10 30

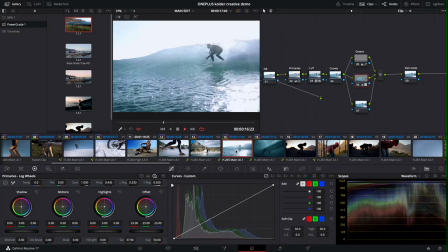(12:40)
That looks pretty good to me. Yeah, this shot just looks crispy.
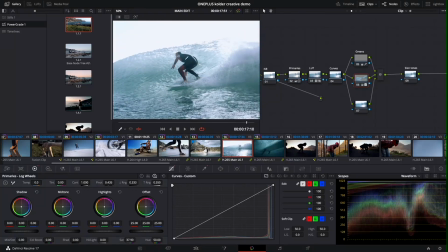(12:46)
I like it. Dan looks very nice and crisp. The water looks crispy.
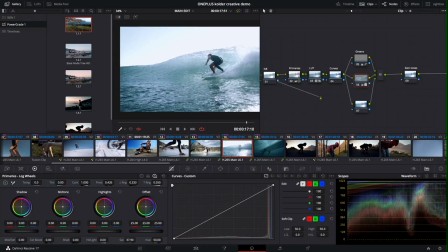(12:51)
Everything looks good. The only thing is sky's blown out, but not really an issue because I like the way this looks.
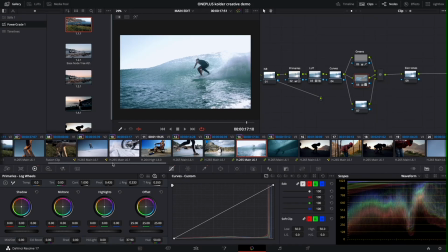(12:58)
Subjective. Just because the sky's blown out does not mean we can't use the clip. So that looks pretty good to me.
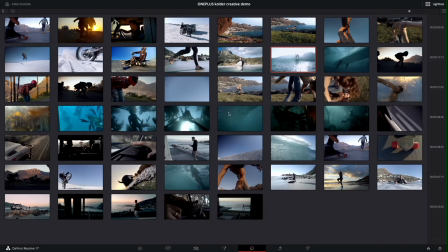(13:05)
Why don't we head over to Lightbox? I like to head over here every once in a while and just take a look at everything, see how things look.
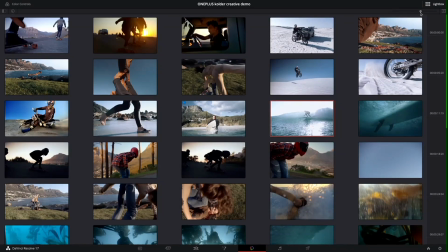(13:10)
Let's zoom in on some of these clips, see what things are looking like.
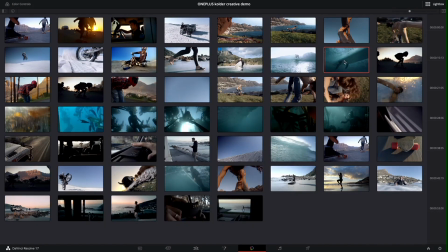(13:16)
So this underwater clip, I feel like we could probably apply this to these clips over here. So I can just middle mouse click on this one over here in Lightbox and apply them just like that. A little bit too contrasty, but we can go in and fix those. So Command Z. Let's remove these two over here.
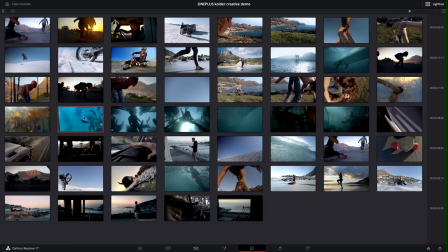(13:35)
I feel like this LUT works best on this little fish clip here. So middle mouse click over here. We'll apply it to this one here. Let's exit Lightbox and head over to that fish clip.
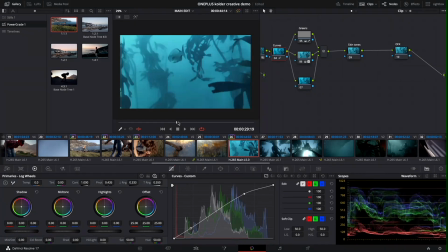(13:47)
Shift D to see before and after. I really like that. I feel like maybe things are a little bit too green.
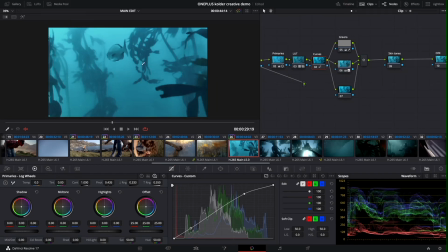(13:55)
Things might just have a bit more of a green tint to things, which is fine. Let's see what this node here is doing. Not much. Let's reset the node grade. We don't need that affecting anything. There's no greens in this clip, so we'll reset the greens as well over here.
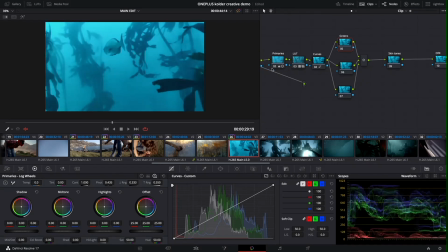(14:11)
And what we could do, Shift D, let's take a look before and after again. I want to make things a bit more pink, so I want to take away that green tint. So we'll go over to our primaries over here. Let's make things a bit more pink.
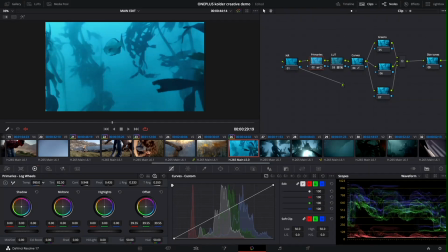(14:29)
Doesn't look like that's doing too much. I'll play with the temperature too, just to find what looks good. This is before, this is after. I feel like that looks pretty good to me. Of course, you know, shooting underwater with an 8-bit phone, everything's very blue.
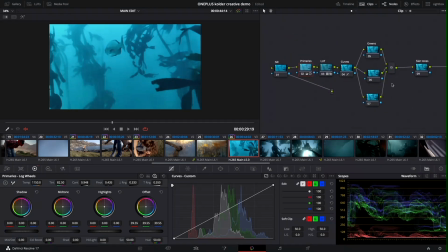(14:47)
I'm limited as to how much I can do, but even just that minimal change,
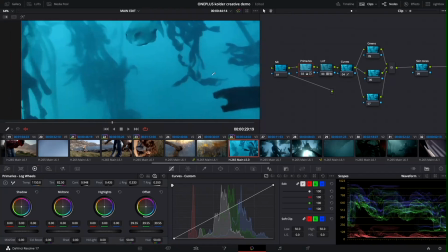(14:53)
adding a bit of that contrast, changing the color of the blue a little bit, makes it look cool.
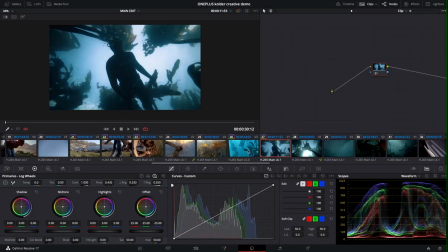(15:00)
I like that. Let's jump over to this next clip over here, apply that same grade. So We can see we have a bit more color here. We have the seaweed here. It gives us that bit of orange. And then we also have a bit of pink in the background too.
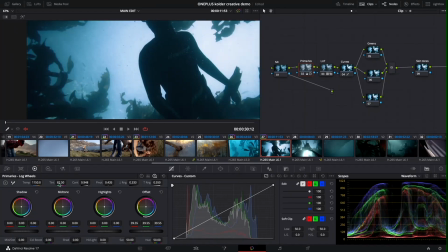(15:13)
Not too much of a fan of that pink. I feel like that's the tint over here. We can see we're on the more pinkish side.
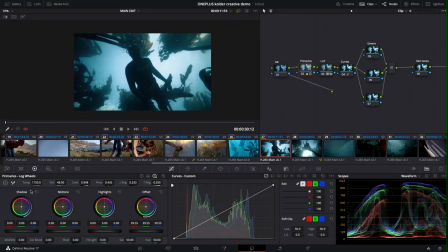(15:20)
So let's bring that down into the green. But then let's also bring the temperature down too, because I don't want things looking too warm. I'd like them to be a bit more blue.
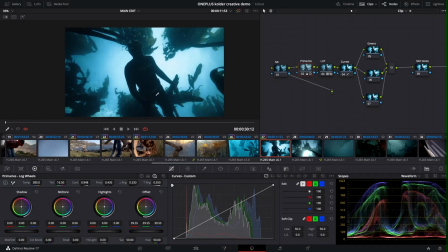(15:37)
Shift D, turn that on and off. Same thing in our primaries. I'll go to my primary wheels over here. Let's bring up the lift a tiny bit. I feel like it's a little bit too dark, but not too much. I don't want to have that washed out look. I'm personally not the biggest fan. Let's go into the log wheels actually.
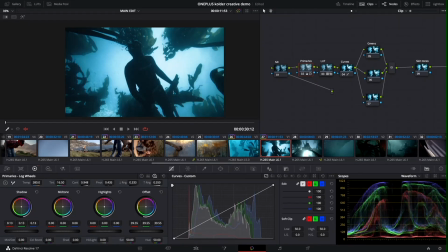(15:57)
Let's bring up the shadows. Try to just target just the shadows.
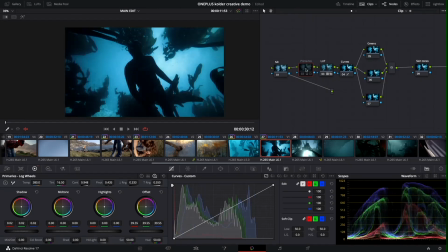(16:05)
Command D will turn our primaries on and off. We can see how much of a difference that's making.
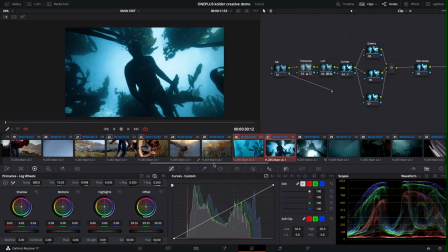(16:10)
That looks pretty good to me. Let's compare these. Why don't we compare those with the underwater clip here and the above one here,
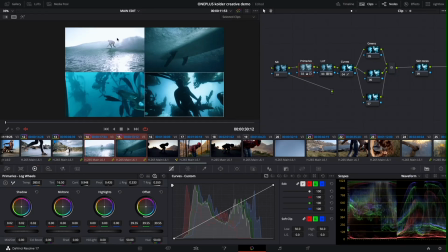(16:18)
just so that we can see the kind of vibe here. Okay, so shot of Dan above water. You can see it's a bit more pink when we compare it to these ones, but all of these are fully underwater, so it's totally fine for it to look a bit different.
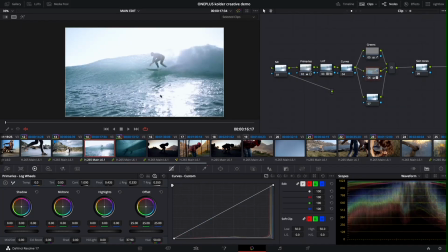(16:34)
But now that I look at it, I do feel like it might be a little bit too pink now. And where is that coming from? Yeah, it's coming from our primaries here.